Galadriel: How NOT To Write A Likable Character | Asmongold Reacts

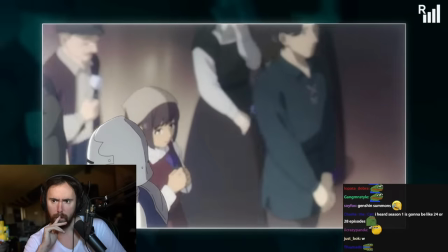again so soon ophirion takes time to showcase the importance of himmel's death by letting the audience be part of the funeral and it's full
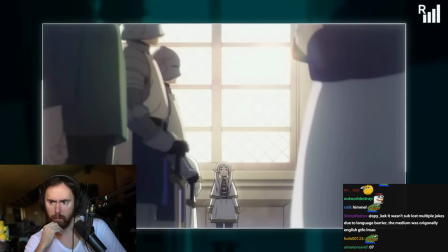of well thought out visual storytelling like this wide shot where we see freer at the center with an empty space next to her. Think how many times we saw her in the same shot with Himmel. But now, he's not there. Unlike Galadriel, Firin understands the concept of death.
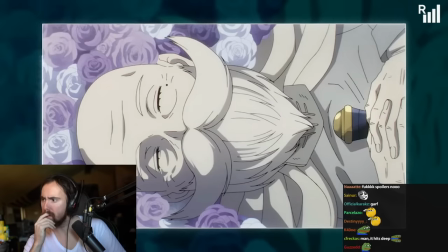She has seen plenty of it over the thousands of years that she lived. So it makes sense that she's stoic during the funeral.
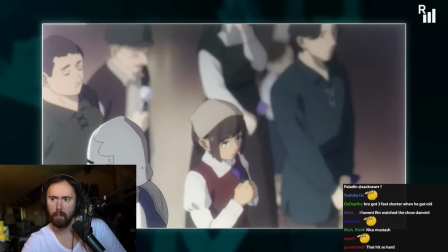Some of the locals even shame her for not showing any sadness.
That girl was one of Himmel's companions.
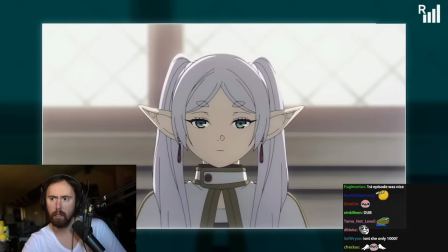I've yet to even see her frown. How heartless.
But again, for an elf, a human's life is very short and insignificant.
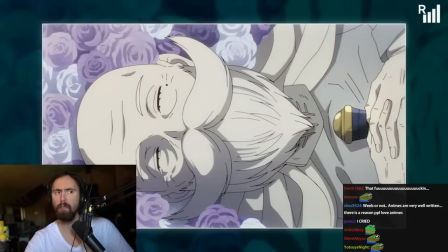And yet.
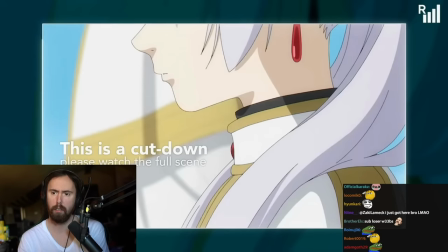Yeah, she does cry at the end, I think. There's a cut down watching. Yeah.
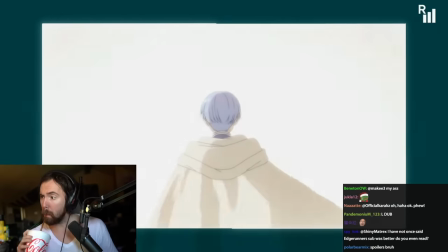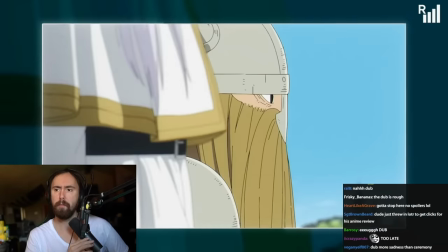Yeah,
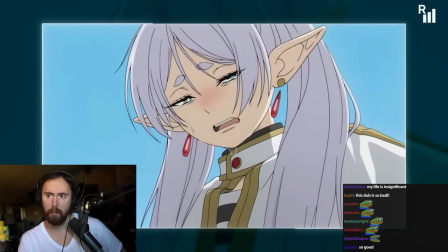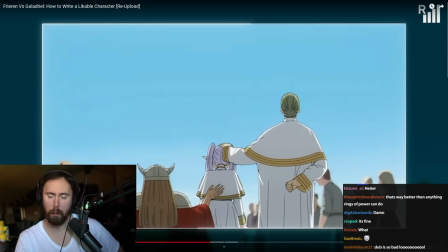this guy's my favorite, by the way. He's the best. The priest. Jeez, the Rings of Power wishes they had a scene like that.
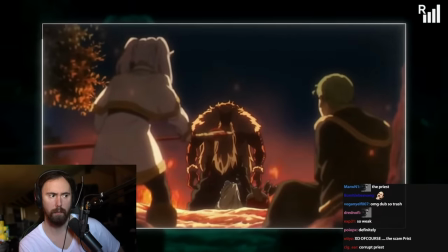There was no need for any demons or villains to come in and kill the loved one. In all cases, him will die in the best possible way.
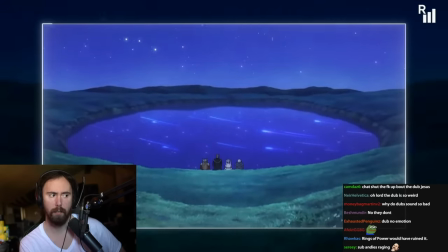Peacefully among his best friends.
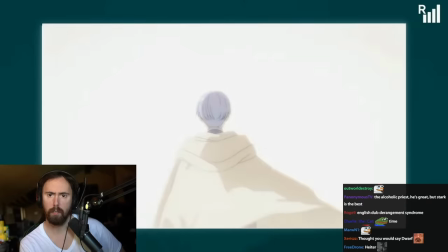The real tragedy is Freeran realizing too late that her friends' lives are short and that she missed out on making many great memories with them.
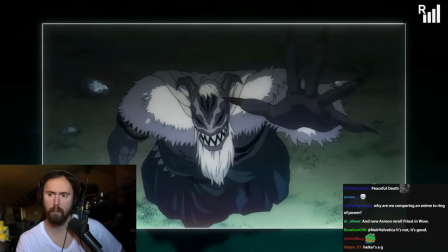It's a far more relatable introspection that many grieving people feel. Freeran doesn't have some big bad evil guy to focus on killing to make herself feel better.
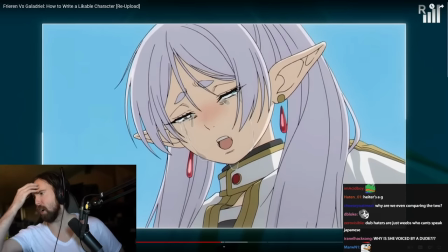She has to deal with her guilt and regret. the uh all the the battles in the the
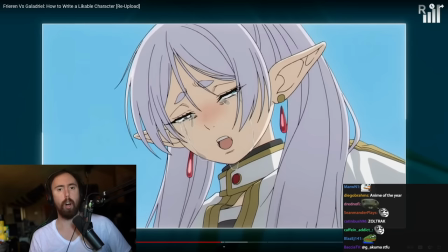story are like they're kind of like yeah they happen but like they're really not that big of a deal like that's really not the main point of the story like there's that one uh where like
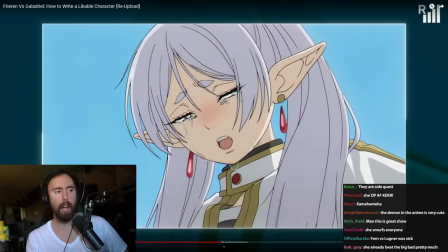the the fern is like fighting the the vampire guy that was kind of a big deal right but like besides that nothing else really was
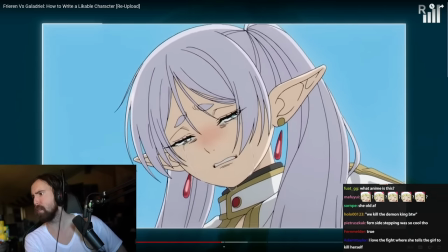that was in other ways luckily height her nice and comfort her
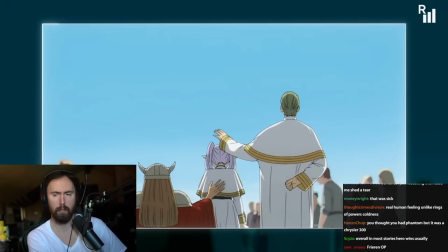letting her and the audience know that she still has two friends who are there for her
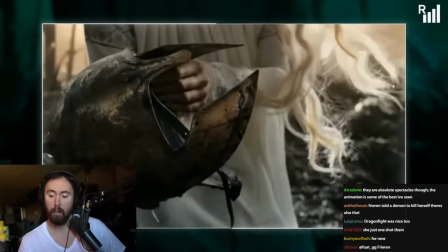and maybe she will learn to appreciate them more meanwhile i have no idea what galadriel is thinking or feeling i don't really know what kind of introspection
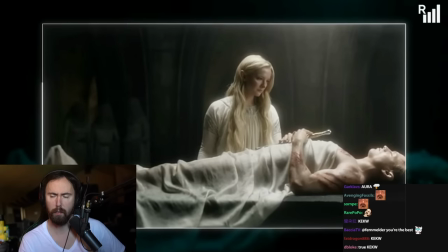she's having besides acknowledging the horrors of war and choosing to seek out vengeance against the one who killed her brother but not before stealing the blade
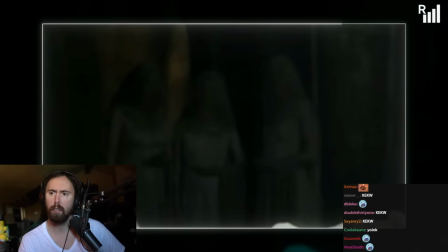out of finrod's cold dead hands wouldn't it have been great to see her comforted by her friends instead oh yeah she even have friends Does Finrod have any friends?
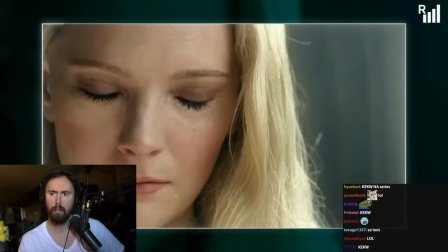Maybe that's why she chose to deal with grief in such a toxic way. By the way, do you know why she took Finrod's blade?
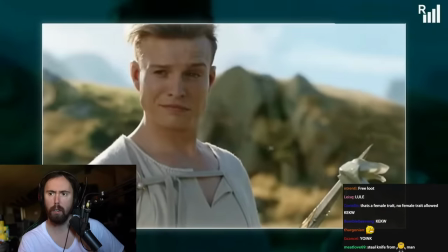It's because the writers thought it's so clever to have a blade symbolize Finrod. Look, it's like her brother is besides her, guiding her and protecting her.
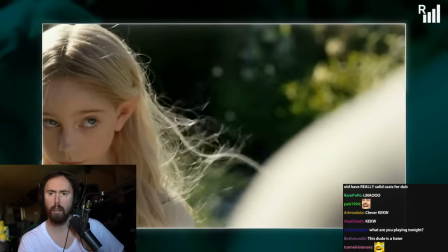The writers didn't even realize they were literally objectifying Finrod.
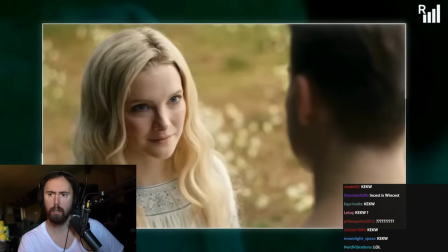Would it not have been more meaningful if he gave her that blade rather than her prying it out of her brother's corpse?
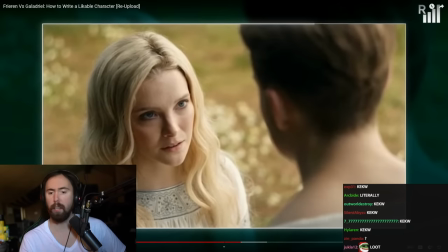Again, I don't even think that was the problem. I think that it's just as simple as that like you can't make something like if you want to have people like understand something on emotional level you can't just one and done it it just doesn't work that well and something to show the relationship in freer in's case we see her look at
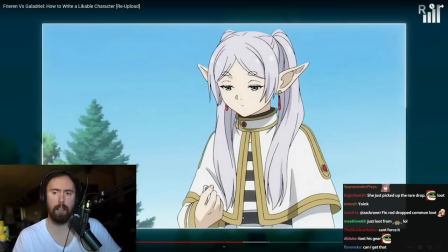the ring after the funeral implying yeah i actually i don't think that the dagger thing is really that bad personally like it wasn't like i think that's okay i think she got from him it's not yet clear what the significance of the ring is,
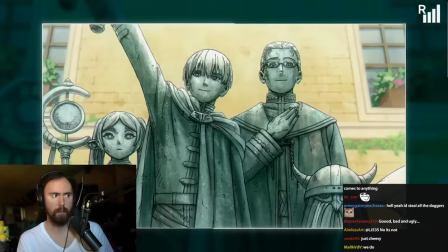but I'm sure we will find out later in the series. Himmel himself made sure that he will not be forgotten by anyone, especially Freiren.